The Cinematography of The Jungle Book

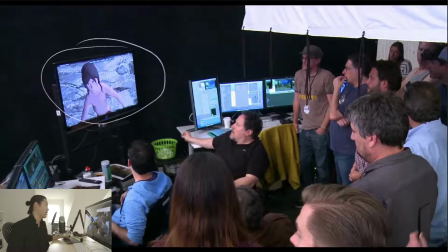12:14 And this is something that I'm obviously 100% for, is having nice 3D representations of sets before you get there.
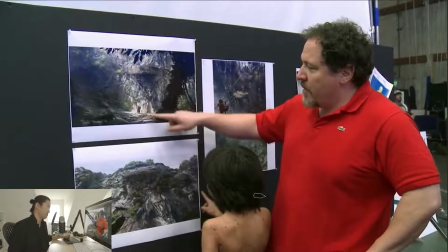12:20 Here's our director directing our Mowgli talent here, and he's showing him. He's like, these are concept drawings and some photos that basically he's showing him like what the backgrounds are going to be to give us some context to what's actually going to be happening. So let's look at the pre-pro process.
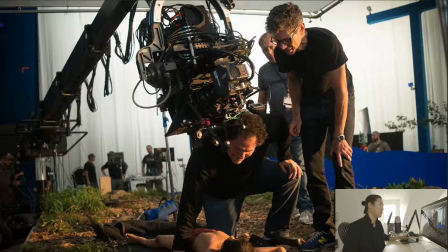12:37 It's pretty intense, but it's pretty cool. I really like that on this one that the director of photography, Bill Pope here, was actually directing lighting for the previs sets, so that the lighting on the live action set matched, and so that the lighting overall matches in the final.
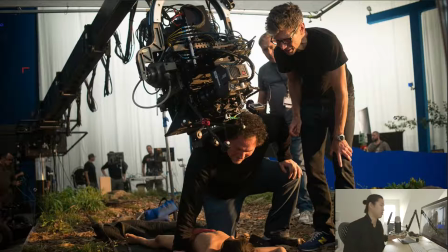12:54 That's the way it should be done. And I am really excited about working that way. And we're going to talk more and more about the details. Sorry. It's too early for tea time, but I could probably use some. So this camera, let's talk about some of the live action capture. Now, 90% of this movie is CG, yet they still captured quite a bit of this with a stereo Alexa M rig.
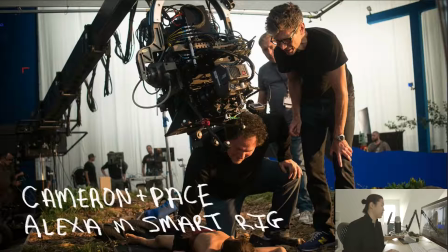13:12 And this M rig is called the Cameron Pace Alexa M Smart Rig. I just took this from, I think FX Guide said this. So Cameron is clearly James Cameron, Avatar technology used. And Pace, I'm not sure, it's probably one of the designers. And it's an Alexa M rig.
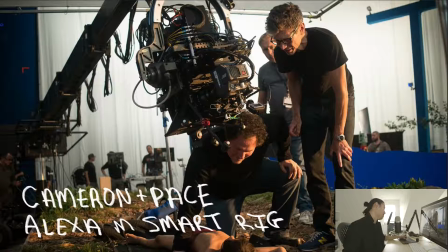13:28 And it looks like there's two, I think they're using Panavision Primo lenses, I think they said on this one. So that's pretty cool. The whole thing's on a big Libra head with the big monster extensions for the Libra. Sometimes they're just little blue extensions. These are the big extensions. Whole thing's on a Super Techno crane, so it can just float around and get whatever they want.
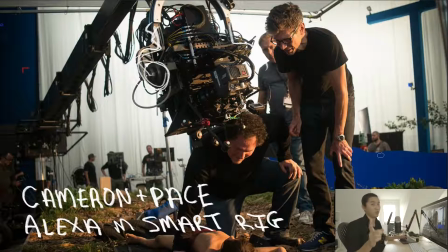13:44 All this other stuff that's happening in the background, we're going to be looking at in depth about how a shoot like this goes down.
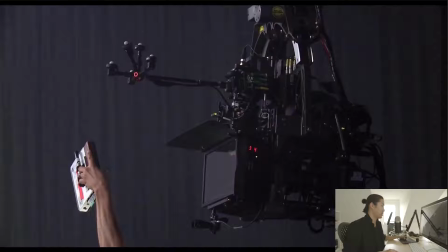13:50 So here's another picture of the Alexa M rig, and I want to just point your attention to right here. These are motion capture markers. And there's a reason they're there, and we'll be talking about that in a little bit. But here's someone slating to this massive camera.
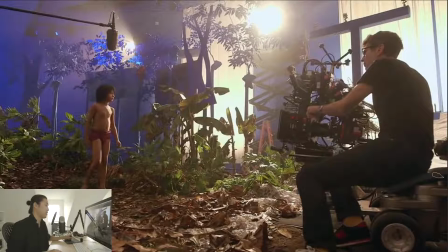14:08 So, like I said, Bill Pope designed the lighting in 3D first. Now, Bill Pope is of the generation, and most of us are, where 3D was not the domain of the cinematographer. But he can still direct a 3D artist, especially a 3D artist that knows a little bit about real-world lighting.
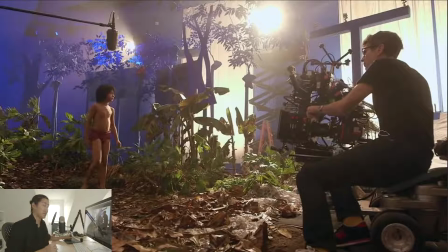14:24 But what I'm pushing cinematographers to do now is to go to learncinedesign.com, which is my website, and start to learn to light in 3D. And when you become competent in it and you start to work on sets like this or just any set in general, Cinedesigner, which is my Cinema 4D plugin,
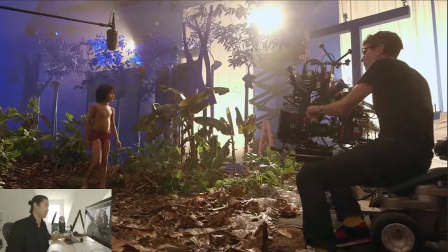14:38 is going to allow you to work with these kind of cameras and these kind of lights so that you can plan this type of execution. Or just a regular shoot, but on this type of shoot, I think it's even more important. But we see here, like, look how complex the lighting is. we have these, I'll make them orange. We have these sun hits coming through, and that's making dappled light.
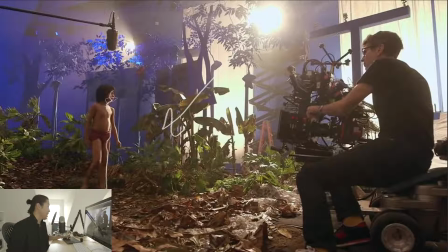14:58 It's making sure that this light here matches the CG lighting that's going to happen later. And it's coming from a beautiful angle, and the lighting is being designed by Bill Pope, although executed partially in the computer and partially on set. So we have these hard, warm sunlight hits, as well as some complex ambient lighting that's happening above.
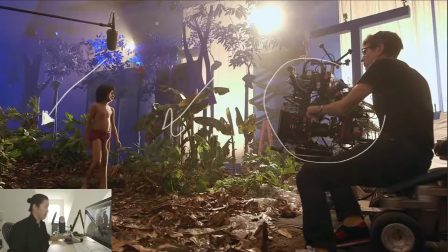15:16 And we have our Cameron Pace Alexa rig here. So a lot of real-world lighting actually has to go on here to make the lighting on Mowgli here interactive, and then make that stick with the overall design of the lighting and the cinematography,
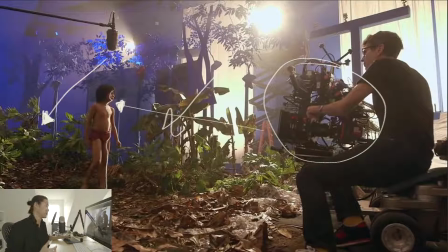15:31 as well as just purely mechanical, making sure that the light's the same color, it's coming from the right direction. You just want to get all that stuff in line, and when that stuff lines up, when the real world lines up with the virtual, you just accept it as real. It's movie lighting is what they're calling it.
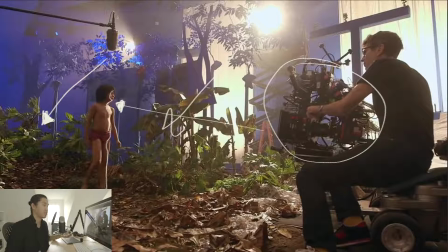15:46 They're like, it's not reality, it's not fully CG, it's the lighting that happens for that movie.
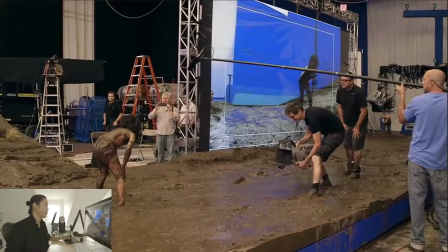15:51 I think that's a cool way of looking at it. So, this section's called Getting Dirty. So, what they did for this movie is they didn't limit themselves to being on big techno cranes or only floaty moves.
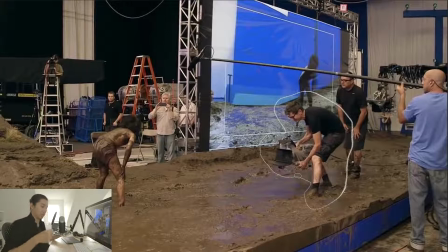16:04 There's a lot of rough handheld in there, and really interesting live camera work that gets captured and then used in the actual film. And this is one of those scenes. So you can see clearly here that the floor is real, because like this interaction is a little bit important. The lighting, for the most part, on him is going to be real. You can see the frame projected in the background.
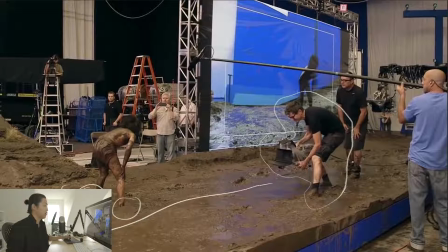16:23 It's kind of cool. And then we see this handheld, and we see, again, the motion capture on there. So why is there motion capture there? We'll look at that in a little bit. And you can see a techno crane in the background with a Scorpio.
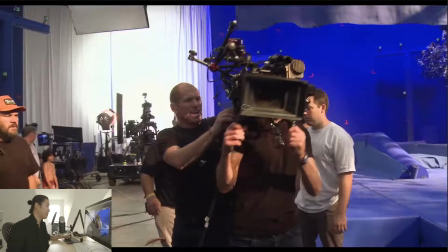16:32 They probably just leave that up there for when those shots come up. Here's another setup. They're clearly going into handheld. That's what I do with my glasses when I'm handheld too. That's how they've broken in the past. Again, with the motion capture markers on there as well. And this is a good shot.
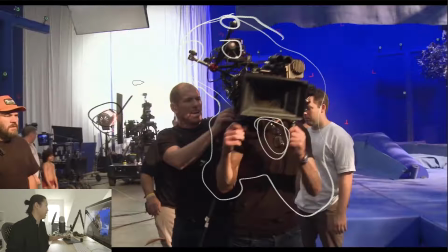16:49 We're not going to talk about it just yet, but you can see here 20K or 10K bouncing into these white sheets, and we'll talk about that lighting in a little bit. But that's a good view of it. I don't think we get another view like that in some of the breakdown. Here's a techno crane.
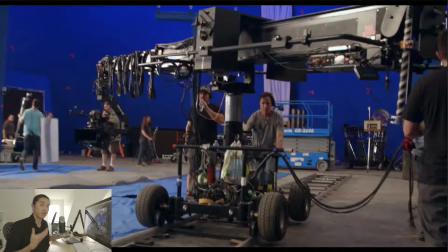17:01 They're using real camera moves. That's the whole point of this, a lot of it. They're going to either recreate this type of movement, or they're going to use the actual live action capture plate. So handheld, Steadicam, techno crane on track. I have this exact techno crane in Cine Designer.
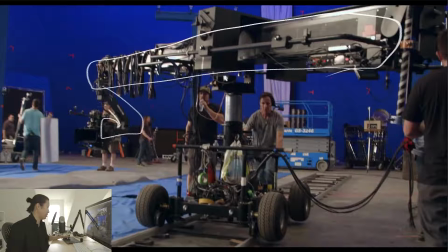17:18 This is a Chapman F3 head or G3 flight head. Good for stabilized moves, because this thing's going to be dollying and booming and doing all sorts of stuff.
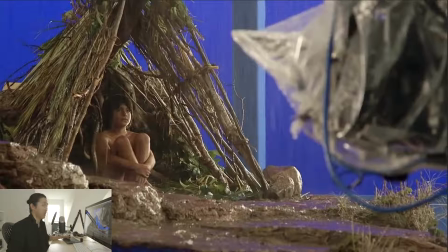17:30 Really important, they called this essentially a glorified element shoot, which is kind of like if you're shooting an element, it's usually like a phone or some prop that's going to get comped in. But the element in this case is Mowgli himself. So things that he is directly interacting with, usually like the floor that they can build pretty easily,
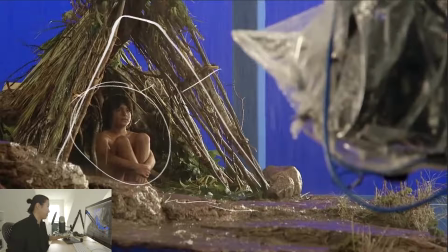17:47 and this type of set, which is going to help dapple the lights so the shadows coming through make it feel interactive. And of course the rain is going to look pretty real.
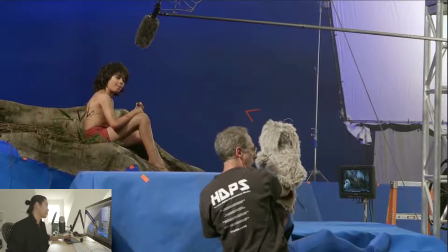17:54 That's what's going on here. And I won't touch on this too much because this is not an animation breakdown, but they are bringing in Jim Henson puppet animators that are used to working with children and engaging them. And so these people are used to working with live action talent and having like conversations with them.
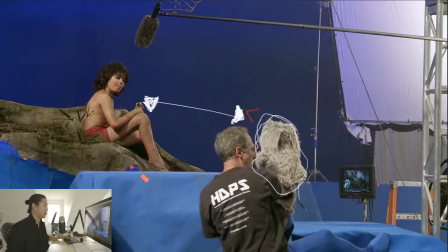18:13 And usually this puppet would make it into the final picture. It's not the case in this one. But what happens is that this actor actually has someone to riff off of, to actually have timing with. And they were saying that they were capturing real laughter because he would crack a joke or he would give a line in a funny way, and he would have a real interaction with them.
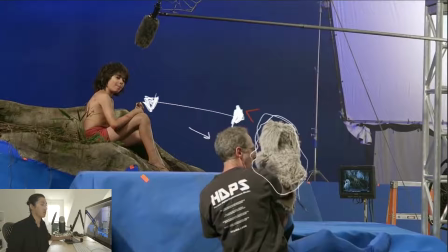18:29 And that's why the performance on this, I think, was so good, was that approach. It's not just a mechanical, like, oh, make sure he's looking in the right direction. It was an emotional responsibility to the actor to make sure that the actor actually is feeling what he should be feeling.
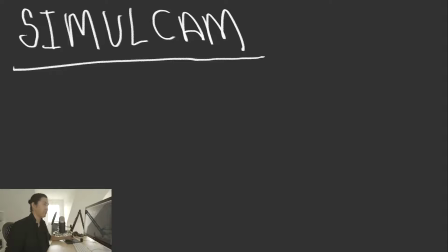18:42 So now we're going to move on to what's called Simulcam. And Simulcam is the reason you saw those motion capture markers on the cameras. What's happening is that they're going to take that camera. So when Bill Pope moves the camera, if it's handheld, Steadicam, tripod, techno crane, when it moves, they're able to track the position of that camera and the rotation of it.
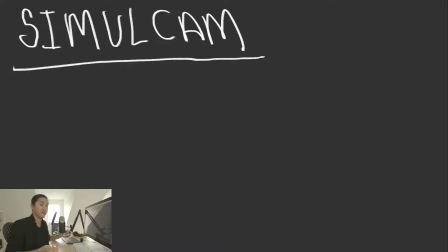19:02 And what they do is they're going to take a virtual camera and put that exact same rotation and position onto a virtual camera, and they're going to just stick them on top of each other. So that when you're looking through the viewfinder, you not only see the live action set, you see the virtual set.
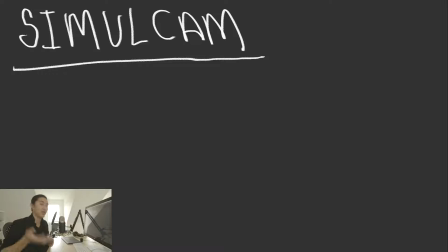19:18 Because again, they planned a lot of the sets out in previs, in pre-production. And Bill Pope was there to help with the layout. John, of course, was there to help lay out with making sure things are in the right place. He'd move trees around. And they would get a lot of that big mechanic stuff solved well beforehand, how the moves were going to be.
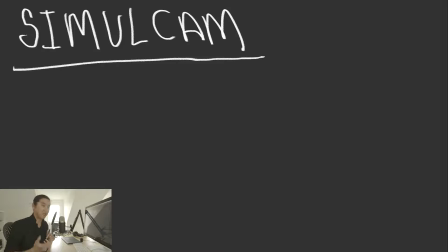19:35 But then on set, they would actually capture the performance of the camera and lay them together. So we're seeing this blurring of the line of what's computers, what's visual effects, what's the camera department, what's the G&E doing versus the CG lighting people. It's all blurring together, and we're not going from a linear pre-pro production to post pipeline,
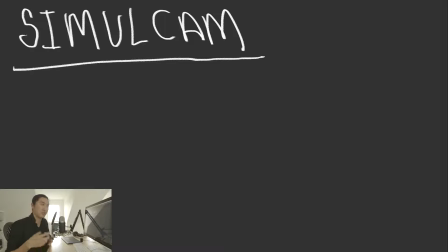19:53 they already did like all this pre-pro and post in pre-production, and now you're on set, and it's this kind of cyclical type of workflow now. There's not just like you shoot it, goes to post, and you're done. You kind of are always doing that over and over again.
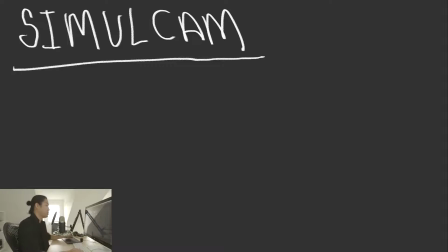20:06 It's like previs, shoot, post, previs, shoot, post. It's happening multiple times. So Simulcam is putting a CG camera on top of a virtual camera. And the system that they use, there's several. This is kind of like the one they use is called Photon, and I guess Digital Domain and Microsoft put it together.
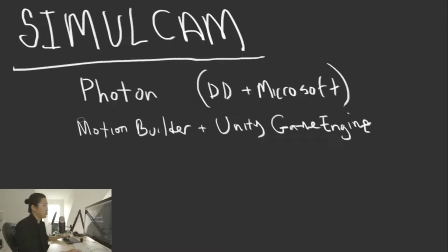20:22 And it's a combination of technologies with traditional Motion Builder, which is for motion capture, and the Unity game engine.
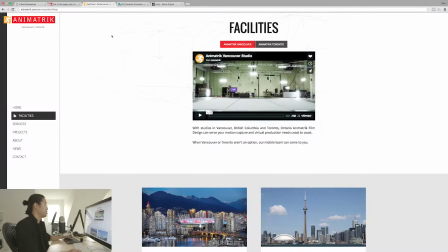20:28 And I just wanted to quickly show you guys what that is. So you can look it up. Motion